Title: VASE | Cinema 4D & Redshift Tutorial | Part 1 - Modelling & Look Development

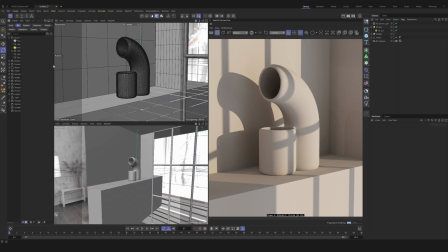And luckily, without having Forester, Cinema 4D has some lovely built-in assets.
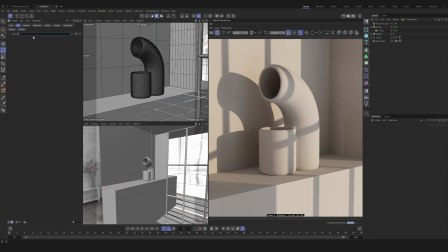If we then search for black locust, number 2 is the one I used, which is this tree. We can then zoom out a bit and drag this tree object into our scene.
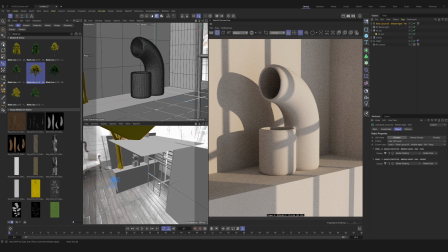This tree we can then use to actually cast some more shadow in our lovely scene.
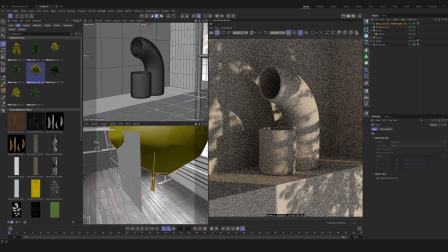And we're going to just pull it and push it next to our house,
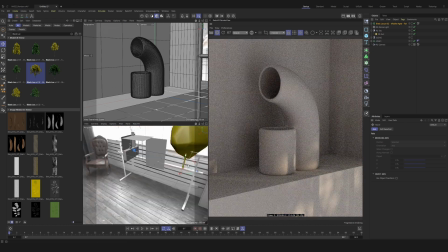just so it's going to cast some nice shadows with the light coming in just over here.
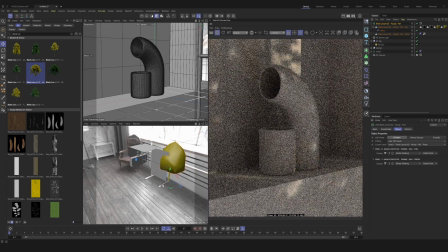So we're going to get some more kind of foliage look, which is going to look really nice and break up a bit of that light.
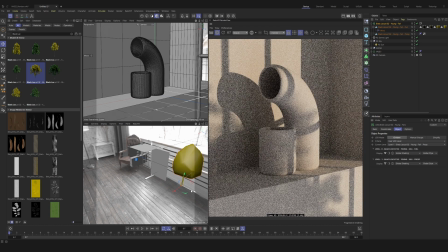It's going to give us a bit more kind of drama and a nicer kind of feel and look to our lighting that's coming in.
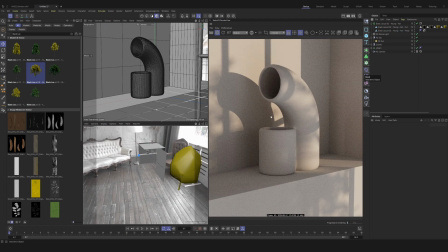To give this a bit of motion, to make the leaves blow in the wind a bit, we're going to add a wind. This will then go onto our young fall full, and this is then going to start to make our tree move like crazy.
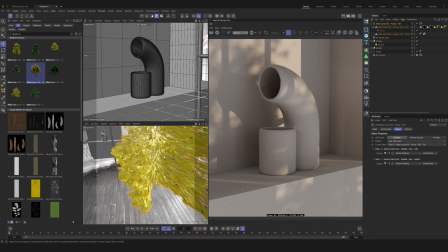However, you're not going to be able to see it. If we turn our render view off and look at our tree, it's now, with this wind, going to start going crazy. Now this is a bit too much for my liking, and it's not going to give it the kind of look and natural feel that I'm hoping for. To change this, we're then going to change the amplitude, which is going to scale it back a bit.
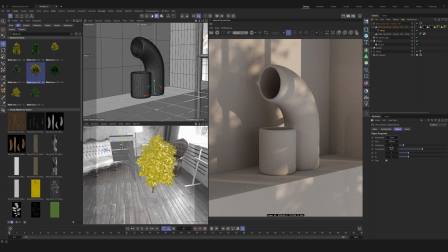We're going to keep the size as is, and we're going to change the frequency. We're then also going to increase the turbulence to about 100%, which means it's all going to be a bit rougher and it's going to target more of the leaves. And then we're going to turn flag off. This is going to make our tree move nice and smoothly, and if you want to increase the frame range a bit,
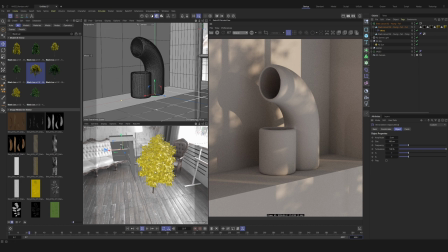and we'll put it to 400 for now, you'll see this tree is then slowly blowing in the wind,
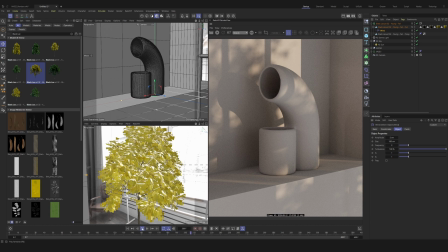and it's just going to cause some nice shadows on our scene.
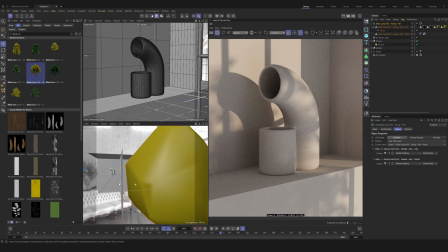We'll put this back to our proxy, which is just the kind of geometry holder, and then now we can start on the materials.
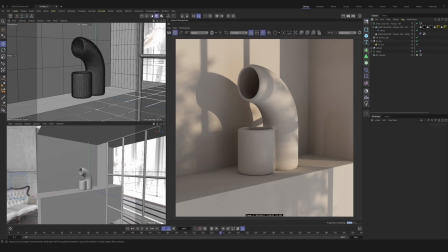To start off, we're actually going to create our background materials, as the glass is the last thing I want to tackle before I show you a couple of other tricks to make some nice vases.
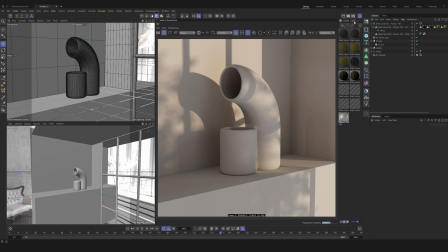We're going to go and open our material viewer, and this black logo just created a bunch of materials, and we're actually going to delete unused materials. This tree actually only uses about 6 of the materials there. It has a couple versions, but I'm not fussed about those right now.
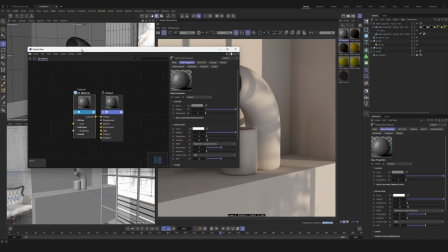We're going to create a new material and open it up. This is your material menu, and in here, it then allows us to start creating some new things.
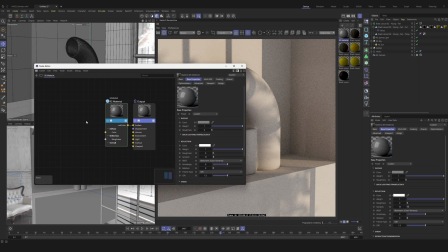To create our wall materials, we're going to press C and then go max on noise. This max on noise is then going to dictate all of the displacement and a little bit of bumpiness that we're going to give to our walls and boxes.
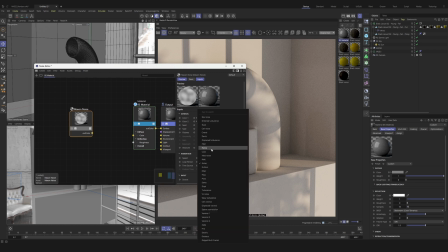We're going to change the type to FBM. We're going to up the octaves to about 7.5. and we're going to decrease the gain to about 0.4, just to give it a little bit more detail. We're going to change this scale as well to about 200, just to make it so it's a bit more scaled over the object, and it will give us the look we want.
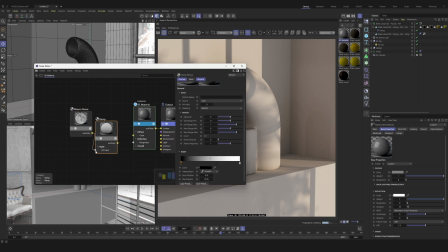We're going to add a ramp and then plug our maximum noise into this alt input of our ramp.
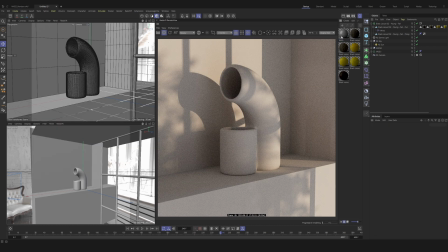Before continuing, add our material onto our wall object so we can actually see what we're doing now.
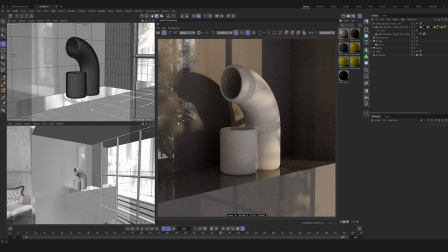We're going to add it onto here, here, and here. Great. You can see all the reflections now, and this is what's going to start getting picked up on our glass, which is great.
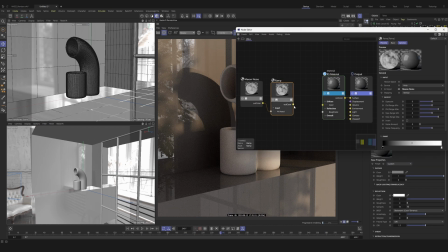It's just what we want. We're then going to go into here, and we're gonna go onto our ramp,
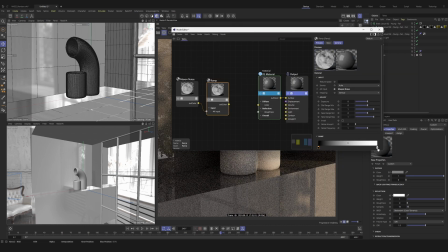and we're going to go with one side at black, and we're going to take this one and bring it down to about
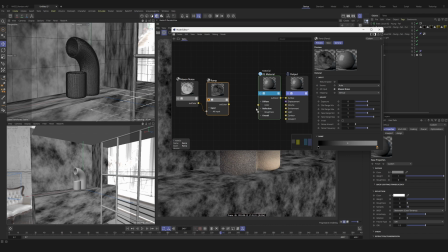25% grey. Should look like this, and if we press S, you're going to start to see how this noise then sits on the surfaces,
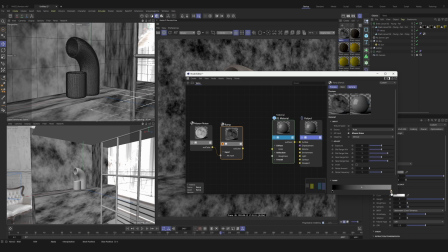and this is going to be how the kind of shapes are bumped up. We actually want to push this a bit further down to about 20%, I think.
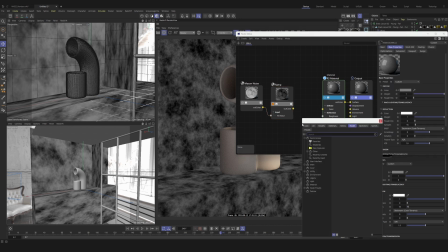Now we've seen how the noise is sitting, we're going to press C, and we're going to add a displacement. We're going to put the out color into the texture and then drag it onto this output displacement.
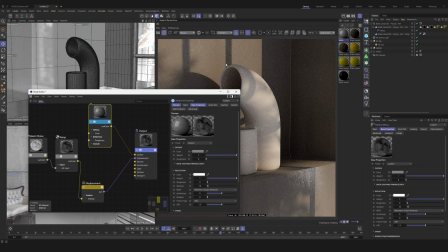We're then going to turn the viewer off, and you'll see in an instant that it's started to add this kind of like rough texture to the walls and such, which is great, and it's just what we want.
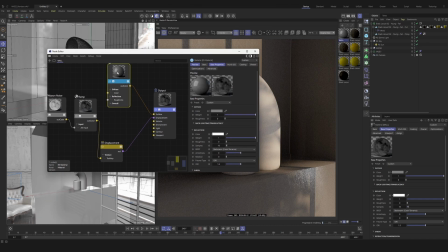Now we want to change the color of this material. In our base properties of our RS material, we're going to go and change the color.
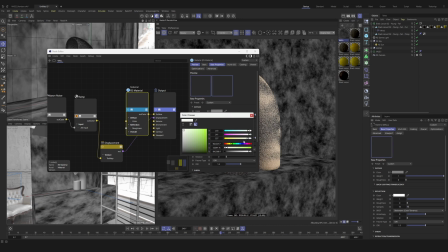Now we don't want it to be plain white, we want to give it a little bit of yellow just to give our walls some more color.